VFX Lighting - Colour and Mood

Hey, and welcome to VFX Tutors. I'm Josh, and in this tutorial, we're going to be continuing with our basic lighting. So in our previous one, we did our three-point lighting setup and got some quite nice renders of our statue. So now in this one, it's going to be pretty quick, and we're just going to play with some colors, what would be like gels and stuff like that, but it's just a very quick tutorial on how you can play with the colors and or of your lights. So if you've enjoyed this series so far, don't forget to hit that like button and subscribe. It really does help. So yeah, let's get going.
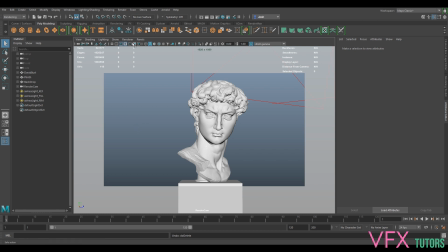[0:44]
So I've got my previous scene open that I used last time for our three-point lighting.
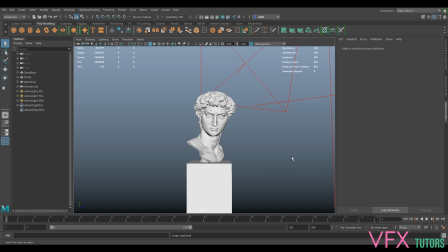[0:50]
And if you haven't got this, it's worth just checking out the first tutorial first so you can get these lights in.
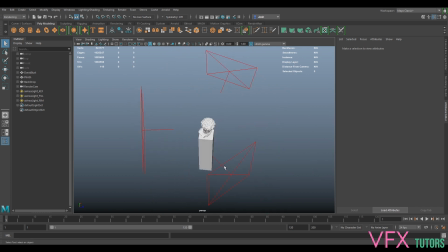[0:56]
But it's a fairly simple setup for three-point lighting. Nothing special. We've just got our key fill and rim. If I just open up our Arnold render view as well, you can see some of our older renders there.
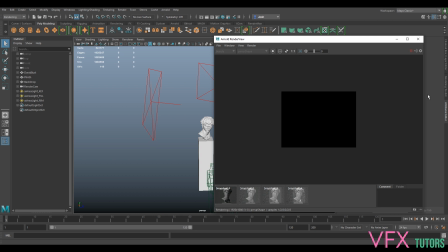[1:08]
But in this one, we're just going to play with the colours. It's not going to be a very long tutorial. It's just so I can show you how you play with it.
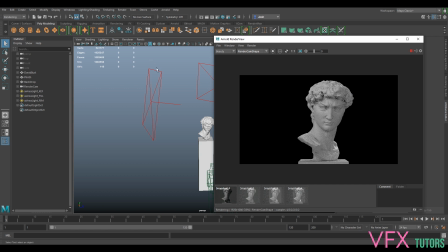[1:16]
Because at the moment, we're just working with just pure white lights with no temperature or anything like that.
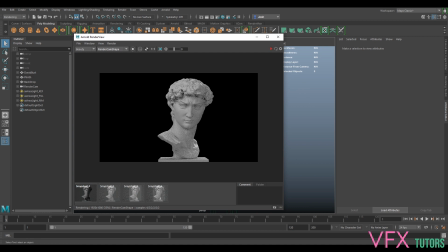[1:21]
And it's coming through, I think it's coming through super clean. And which is absolutely fine.
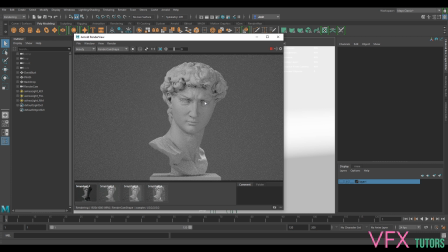[1:29]
And this is the sort of result that we're getting. So it's looking really nice, clean and crisp, but you might want to do something else. So
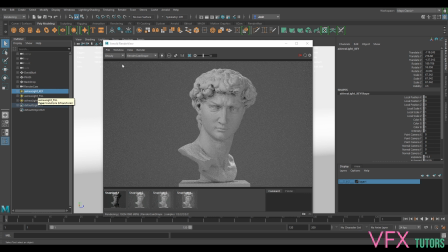[1:40]
it's really simple, like in real photography, they'll be called gels and stuff like that to change the color. In here, we literally just change the color. So I don't think I really need to do a comparison because you'll be able to see.
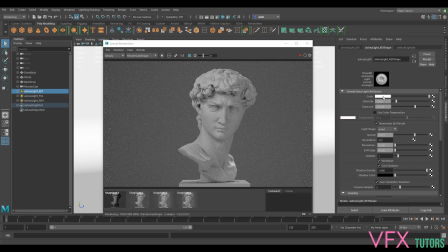[1:56]
So all I'm gonna do is select my key light and let's pick a very
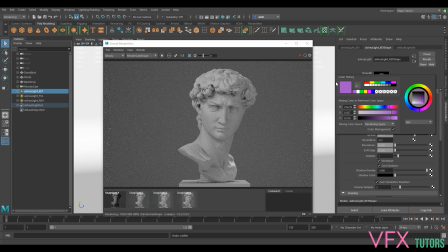[2:15]
well, in fact, actually, let's just show you the warmth, how you can use the color temperature first. So naturally it's just white, but if we can use our color temperature, we can change our temperature of our light. So this is a quite simple way of just bringing something quite warm and cold together.
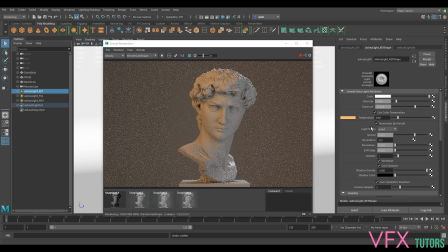[2:36]
So you can see how we're bringing our white balance effectively down on our light and making it warmer. And then we can go the other way and make it cooler. So this is really useful for making a sort of different times of day shots.
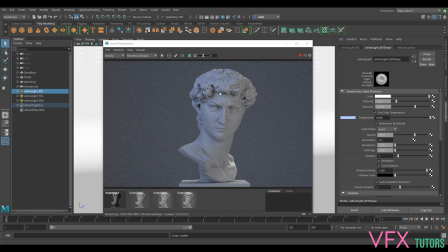[2:54]
So we can probably make this so we could try and almost make a very morning or sunset-y sort of shade just by giving it that sort of
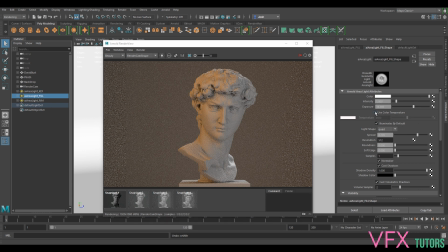[3:11]
sunset feel. We're just going to go to our fill and I'm just going to try and get that different sort of
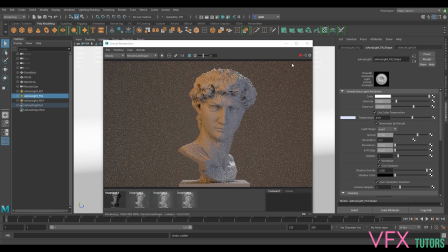and all I'm doing is just changing my temperature on my
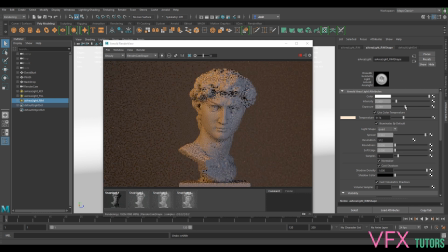[3:45]
and probably could actually bring the rim light quite a lot down, to be honest. And you can see how you can sort of change the sort of look from it, maybe sunsetting, maybe it's not quite right.
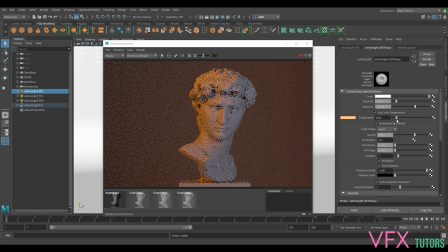[3:59]
You need to play with it quite a lot. This is quite crude, just playing with the color temperature, but once you've sort of really sort of played around with it, you'll get an idea of, like, you can change the sort of mood quite a lot with just the lighting.
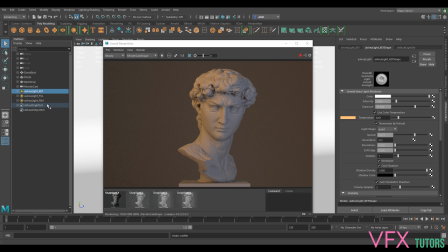[4:13]
It's a really useful tool to be able to understand how the color affects the mood. So I know this is not particularly a fantastic sunset-y sort of look. It's warmish.
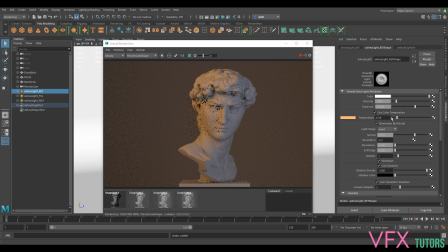[4:27]
And obviously, if we go too much, it starts to go like Mars or to go absolute red, which is a little bit too much. So you only have to change it a tiny amount.
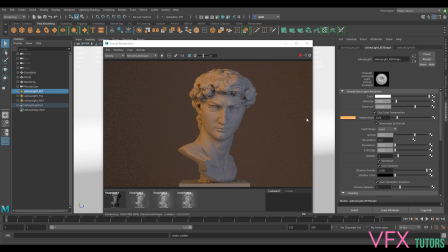[4:43]
And probably the overall exposure, I think, is a little bit too high. But then we can also do it the other way around. So maybe let's see if we can bring this into a night sort of shot.
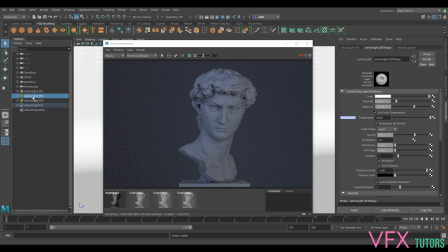[5:03]
We can bring our fill can bring our fill down just so it's looking a little bit cooler.
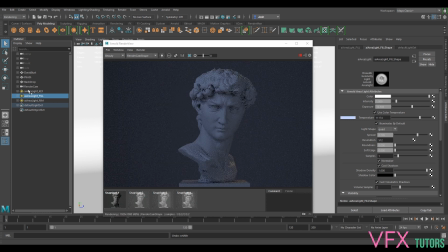[5:22]
Just make the color temperature slightly colder in the shadows.
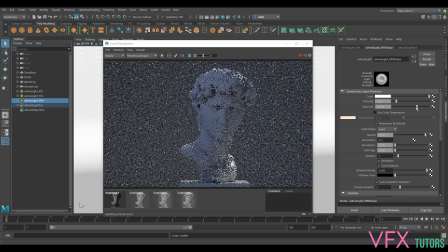And dependent, we can pretend that almost our rim light is almost moonlight, maybe. So we're kind of almost on the wrong side here. So we do actually kind of want to bring that down.
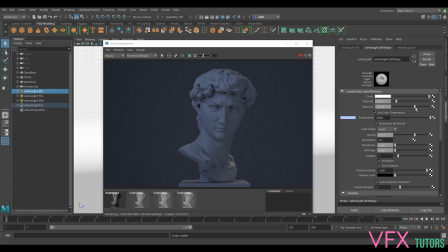[5:54]
Possibly bring up our key. Is possibly a little bit too blue. So you can sort of play around. This is not perfect.
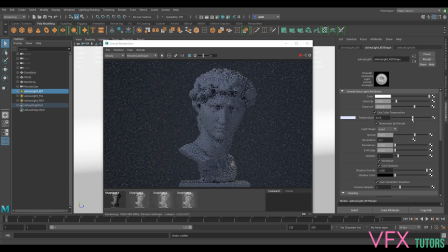But you can sort of get that sort of almost different time of day. So that's how powerful the colors are, and it's really important with lighting how to understand this. It's not exactly the best example, but it can give you an idea of how you can play with them. So
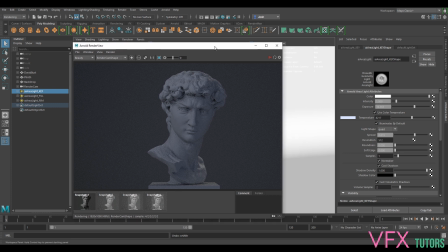[6:34]
that's just like playing with your color temperature. So I'm just going to undo all that.
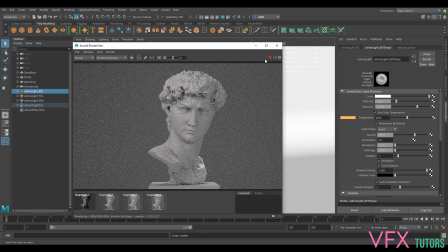[6:45]
So if we get back to our normal, cool. So we're back to how it was before.
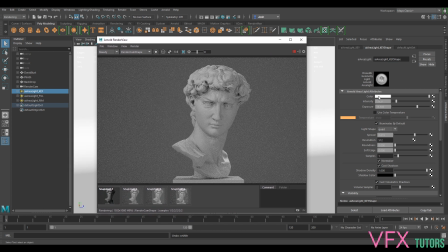[6:53]
So then we can also play with our color as well. And you can have as much fun as you want with this, really. So let's change it to a pink. And we've got our pink lighting. Obviously, we kind of want to play with the other ones as well.
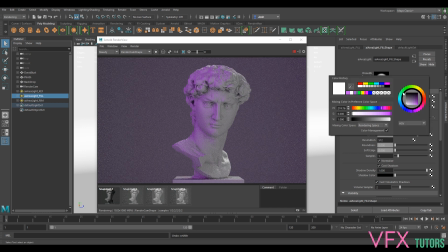[7:09]
So it's... And this is kind of really down to how much you want to... Down to your creativity and what you want to really want to do with it. There's no...
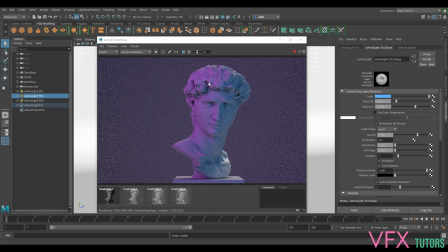[7:23]
It's worth just experimenting with stuff like this, because this is how you create different types of mood. We're kind of almost going in sort of a neon sort of look here. So to finish that off, we can probably go with
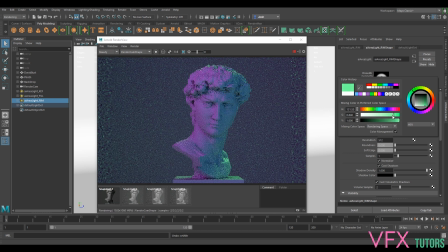[7:44]
add the neon colors in. Maybe our fill is a bit too boring.
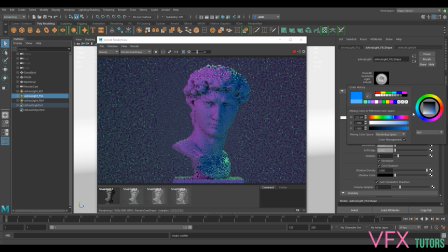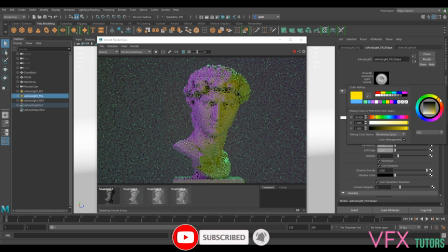[8:05]
And you can just go around the wheel. Maybe just find something you like, really.
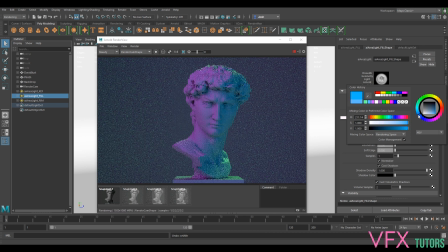Cool.